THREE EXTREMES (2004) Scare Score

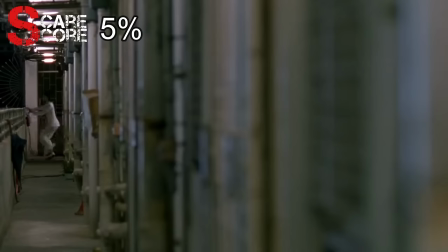4:09 Mrs. Lee peels back the curtains and gets freaked out when she sees the actual fetus. This is a different kind of scary.
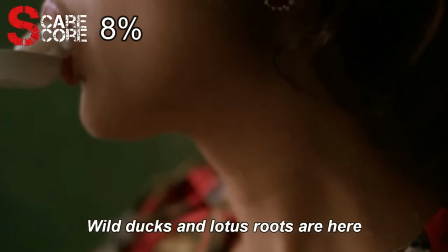4:16 The entire concept of cooking fetuses for consumption makes me feel really yucky.
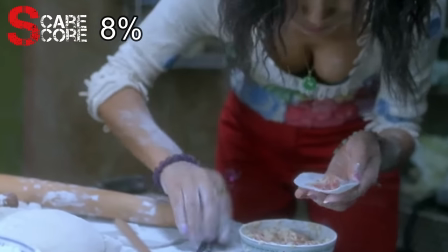4:20 However, seeing Aunt May casually going about doing so makes it that much more unnerving.
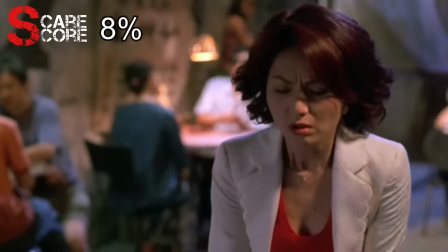4:26 Make no mistake, Mrs. Lee already knew what she was eating, but it hit her differently to actually see it in person.
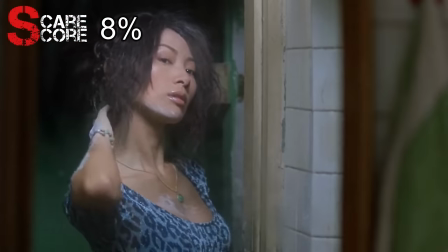4:31 The next scene shows that Aunt May is obsessed with the way she looks, and Mrs. Lee looks at her with envy.
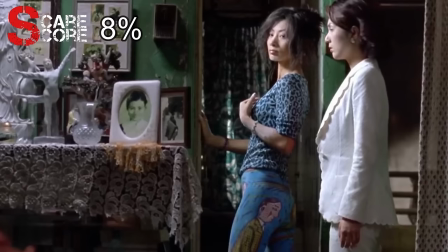4:37 In arguably the film's most disturbing scene, Aunt May tells Mrs. Lee about the fetus and is almost marveling at it.
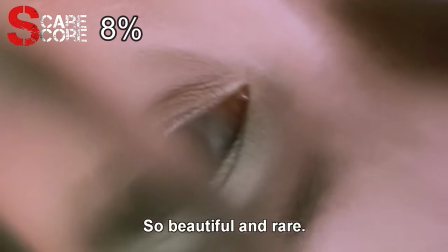4:44 She says the mother was a young schoolgirl and that this is her firstborn. The fetus is especially rare because boys hardly ever get aborted in China.
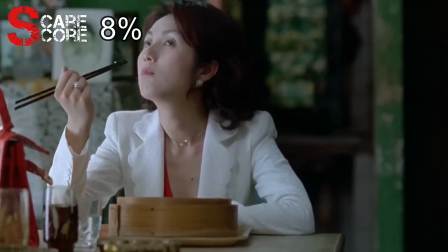4:52 Mrs. Lee no longer seems fazed about being a cannibal and now looks like she enjoys it. She gets a call on her cell while informing her that her husband just broke his leg.
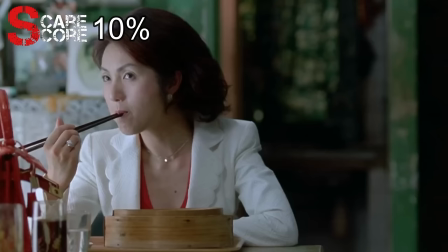5:00 After eating the most potent dumplings yet, Mrs. Lee seems like a totally different person, and we see her smiling for the first time.
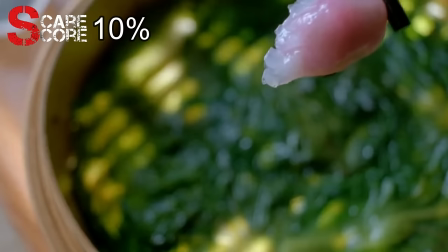5:12 She visits him in the hospital, and he is now gushing over her. The dumplings seem to have done the trick, and the two proceed to have some steamy hospital sex.
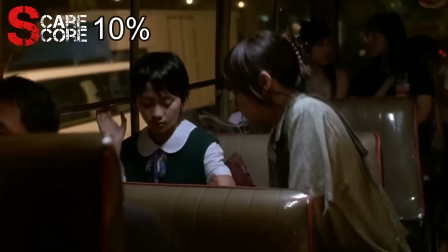5:23 I feed myself like that, just don't ask me how. The young girl and her mother get off a bus, and she has lost a large amount of blood from her abortion.
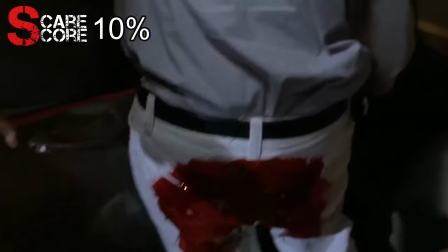5:31 The man who takes her seat was unfortunately wearing the widest pants possible. The girl collapses in the street and passes out from the blood loss.
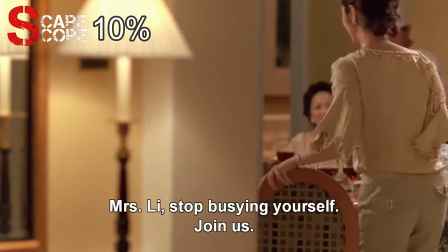5:38 Mrs. Lee throws a party, and her friends compliment her new youthful look. They start complaining about an odd smell that seems to be coming from Mrs. Lee.
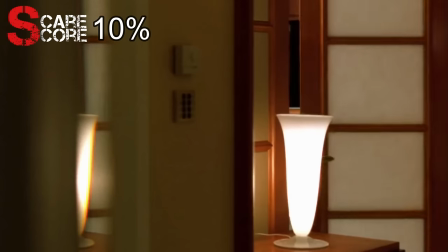5:46 She scratches her neck and has developed a rash. She goes into the bathroom, hops into a bath, and calls Aunt May about her unusual side effects.
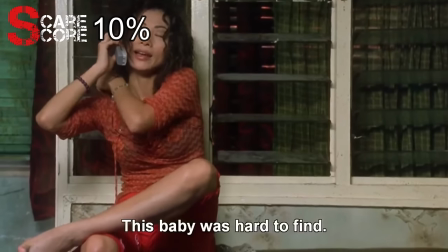5:54 She says that the baby was of the rarest variety because his father was also his grandfather.
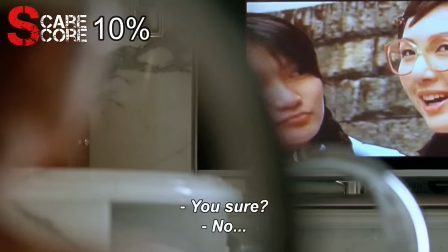6:02 She turns on the TV and breaks down in tears when she sees a rerun of her old show. Sometime later, she goes to the doctor and is told that she is 2 months pregnant.
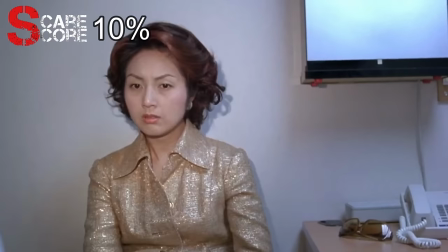6:11 It looks like those special dumplings cured her infertility, but can they cure my ED?
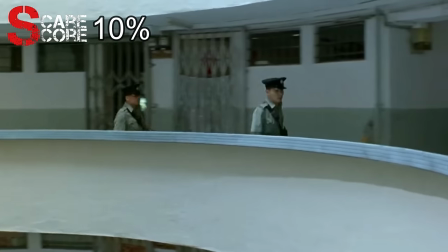6:15 The police rush up to an apartment that is the location of a bloody scene. The distraught mother of the young girl is covered in blood and holding a knife.
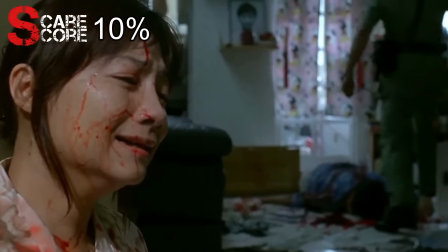6:23 She stabbed her husband multiple times for causing the death of their daughter, who died on the street from blood loss.
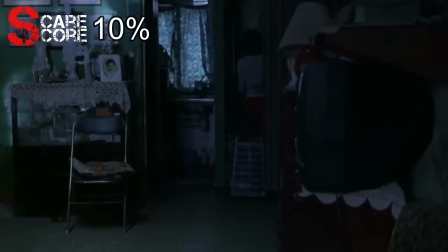6:29 Aunt May realizes that she's in deep shit and decides to get out of
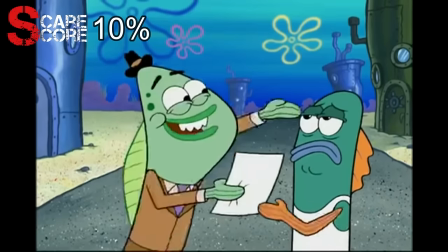6:34 town and take a vacation to beautiful sunny seashores resort.
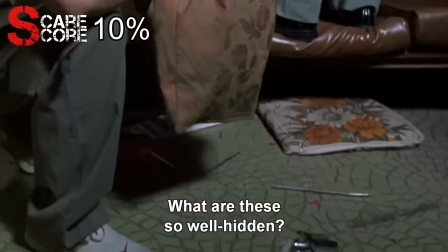6:38 The police raid her apartment and find all the abortion tools that she hid. Mrs. Lee watches from afar and realizes that she just lost her supplier.
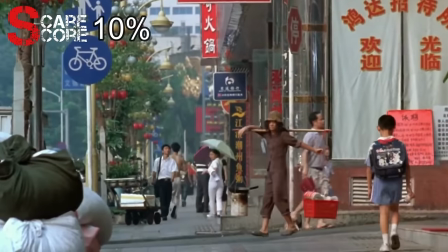6:47 Aunt May is now keeping a low profile but is still carrying out her operations.
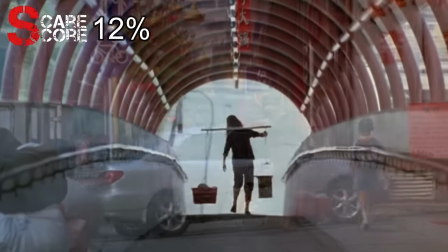6:55 The humming adds a level of creepiness and a sort of folklorish feel to this story.
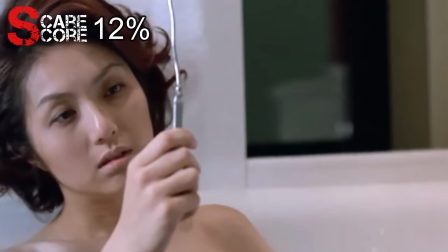7:00 Sometime later, we see an emotionless Mrs. Lee in a bathtub performing an abortion on herself.
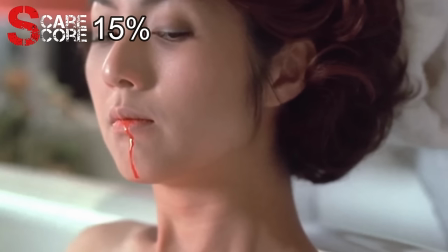7:06 She then creepily looks over at the camera with blood running down her lips after having consumed her own fetus.
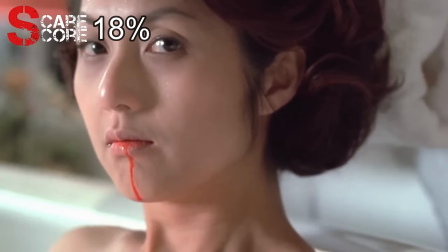7:16 This is without a doubt Dumpling's scariest scene. The way she menacingly looks at the camera with a drop of blood running down her lips was truly unsettling.
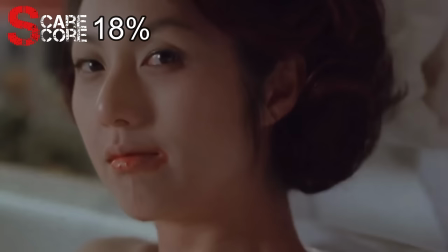7:25 Couple that with the creepy humming and we have ourselves a great scare scene in a disturbing but not so scary movie.
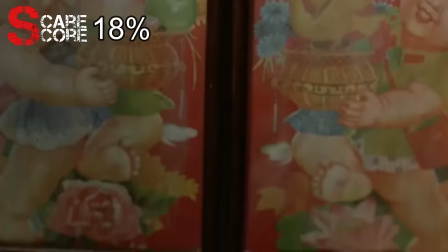7:31 In the film's final scene,
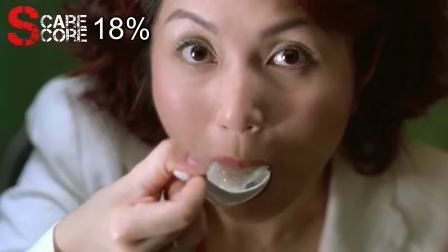7:33 we get one final shot of Mrs. Lee taking a crunchy bite out of a dumpling while staring intensely into the camera as the movie ends.
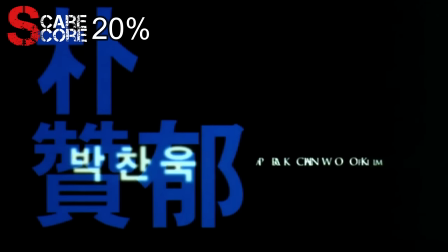7:45 Our next film is titled Cut and comes from the brilliant mind of South Korea's Park Chan-wook.
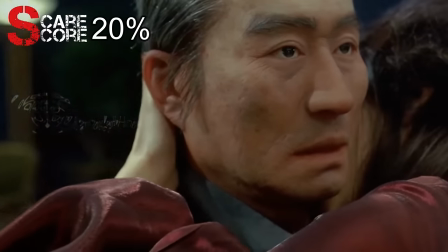7:50 Our movie begins with an old man getting his blood sucked on by a vampire as a creepy piano tune plays in the background.
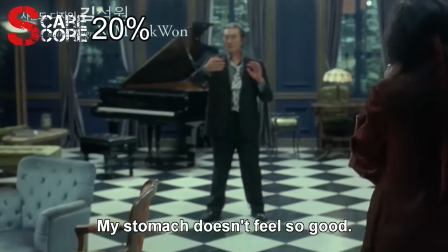7:57 She calls another vampire and says that her stomach doesn't feel too well after that meal. She starts playing her piano but begins throwing up.
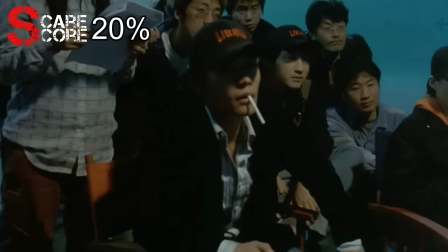8:04 We then see a film crew and the film's director, Ryu Ji-o, before a clever transition into the film's title.
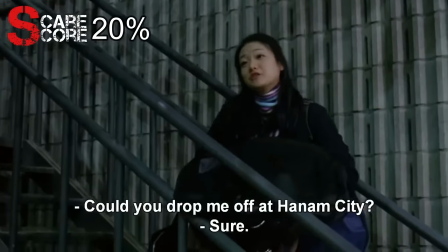8:11 Cut. On his way out, he is approached by several people, including a man dressed as a schoolgirl.